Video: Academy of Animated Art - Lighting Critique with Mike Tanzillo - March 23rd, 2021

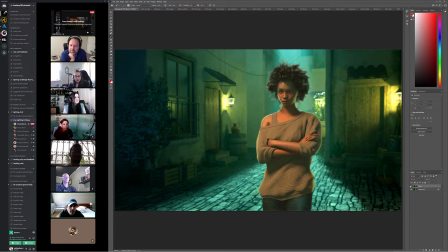yeah, like that is a big... Like she's now she's really starting to feel into the space.
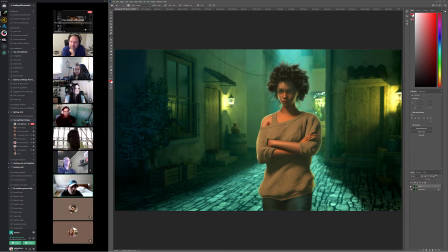I love what we're seeing around the sides of her. I just want to wrap the light on her torso a little bit more around, just like a touch more around her, so it's not quite as much.
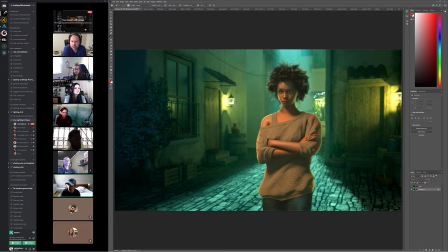Like I think we can get away with just pulling it a little bit more around her. Other than that, I think it's really good. And then I would brighten her eyes overall a little bit. Okay. Anybody else have anything for this? Because I think this looks good. Let's
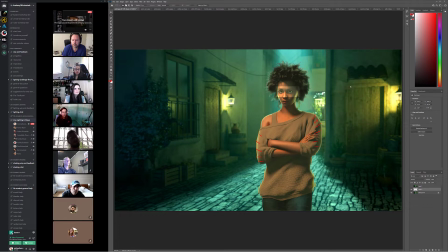see if this works.
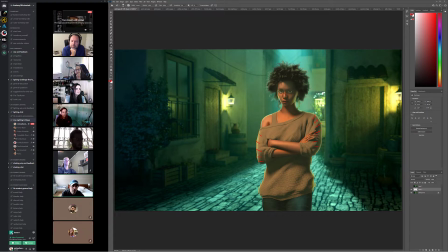It makes them a little bit, these are a little bit glowy. But I think having just that like little bit of extra value in the eyes kind of like really allows us to zero in on them.
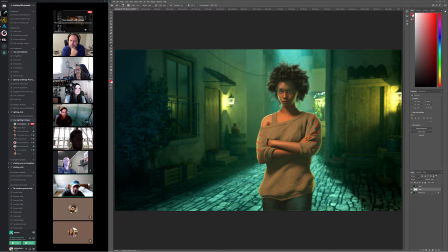So I want, because like everything else in the scene is very saturated, and having this like white element right in the middle really allows us to zero in on them. Cool. Yeah, it's looking great overall. And then, oh, you know what? One more thing. And just because this is like this is just a thing that happens with this environment.
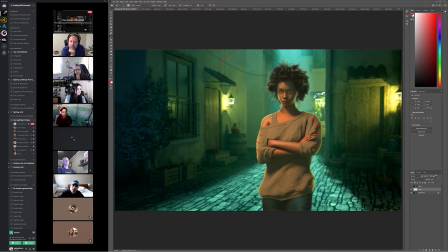For whatever reason, this wall, and this wall always end up kind of tonality wise the same. And I always think it looks a lot better if you can take this wall in here and just darken it down a little bit.
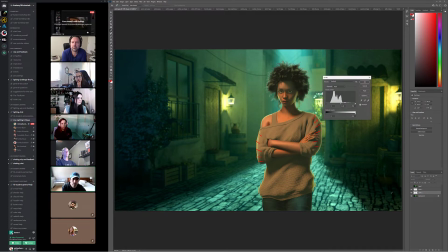I don't know why that's my default when I accidentally start drawing a Bezier,
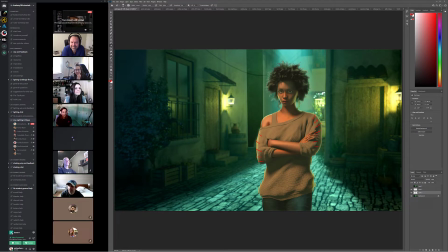and but like, yeah, but something like this. Like just to kind of create a little more separation, more depth along that side, it really helps. But yeah, other than that, I think it's looking really good.
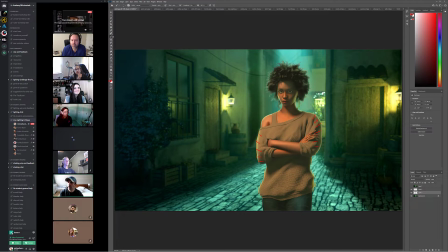Cool. Great. Thank you. You're very welcome. All right. So, all right, we're already back.
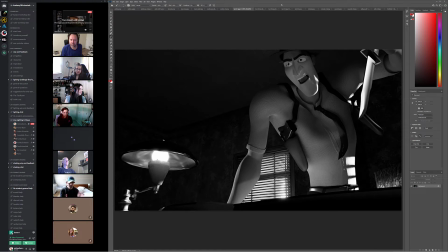We're here. All right, Kat. That's a huge one. I saw your message this morning that the animator liked it a lot. That's great. I think I agree.
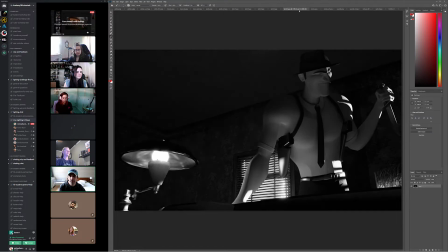I think it's working really well. I think the tones and the values and everything are starting to play in.
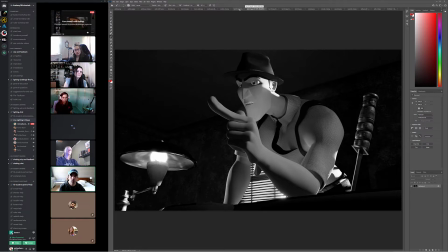Are starting to work together really well. The two, I think we could.
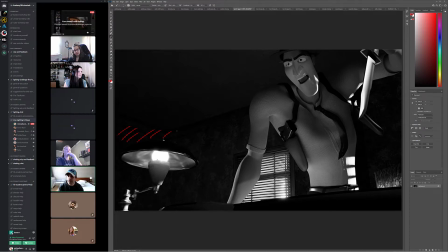I think we can still go back to being a little bit darker in the deep recesses of this room. I like this value in the middle here, but I kind of want to see that go back to being a little bit darker.
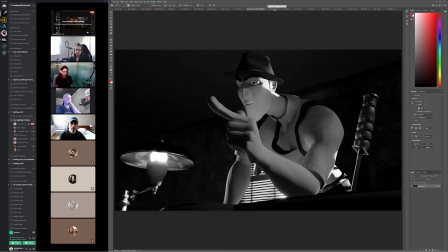And then the other big things I really want to play up is the light that's on the character here.
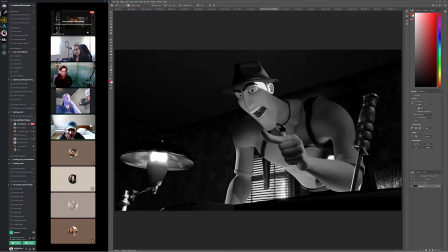It feels more frontal than underneath. I think we can play up the underneath angle. I think we can position it underneath him a little bit more strongly, and get
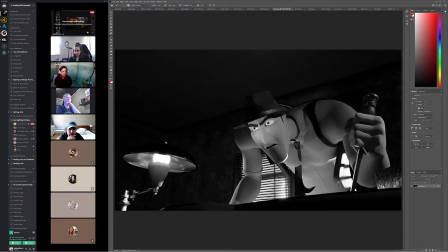a little, because right now it feels a little bit frontal as opposed to like this. Okay. But yeah. Yeah, I hadn't rendered that view before. When I did the render, I was like, oh, that looks kind of cool, because he looks like super menacing right there.
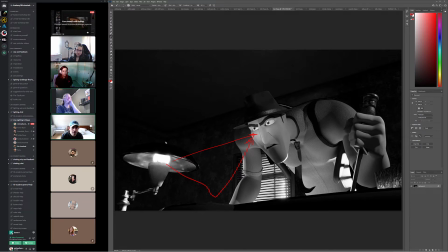But that is something I should say, is that one of the things that's working really well is the hyper focus on the eye.
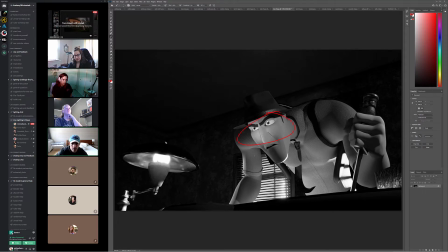Like getting that where there's like a bounce up underneath it, but it's just like we just want to see some shadows up above.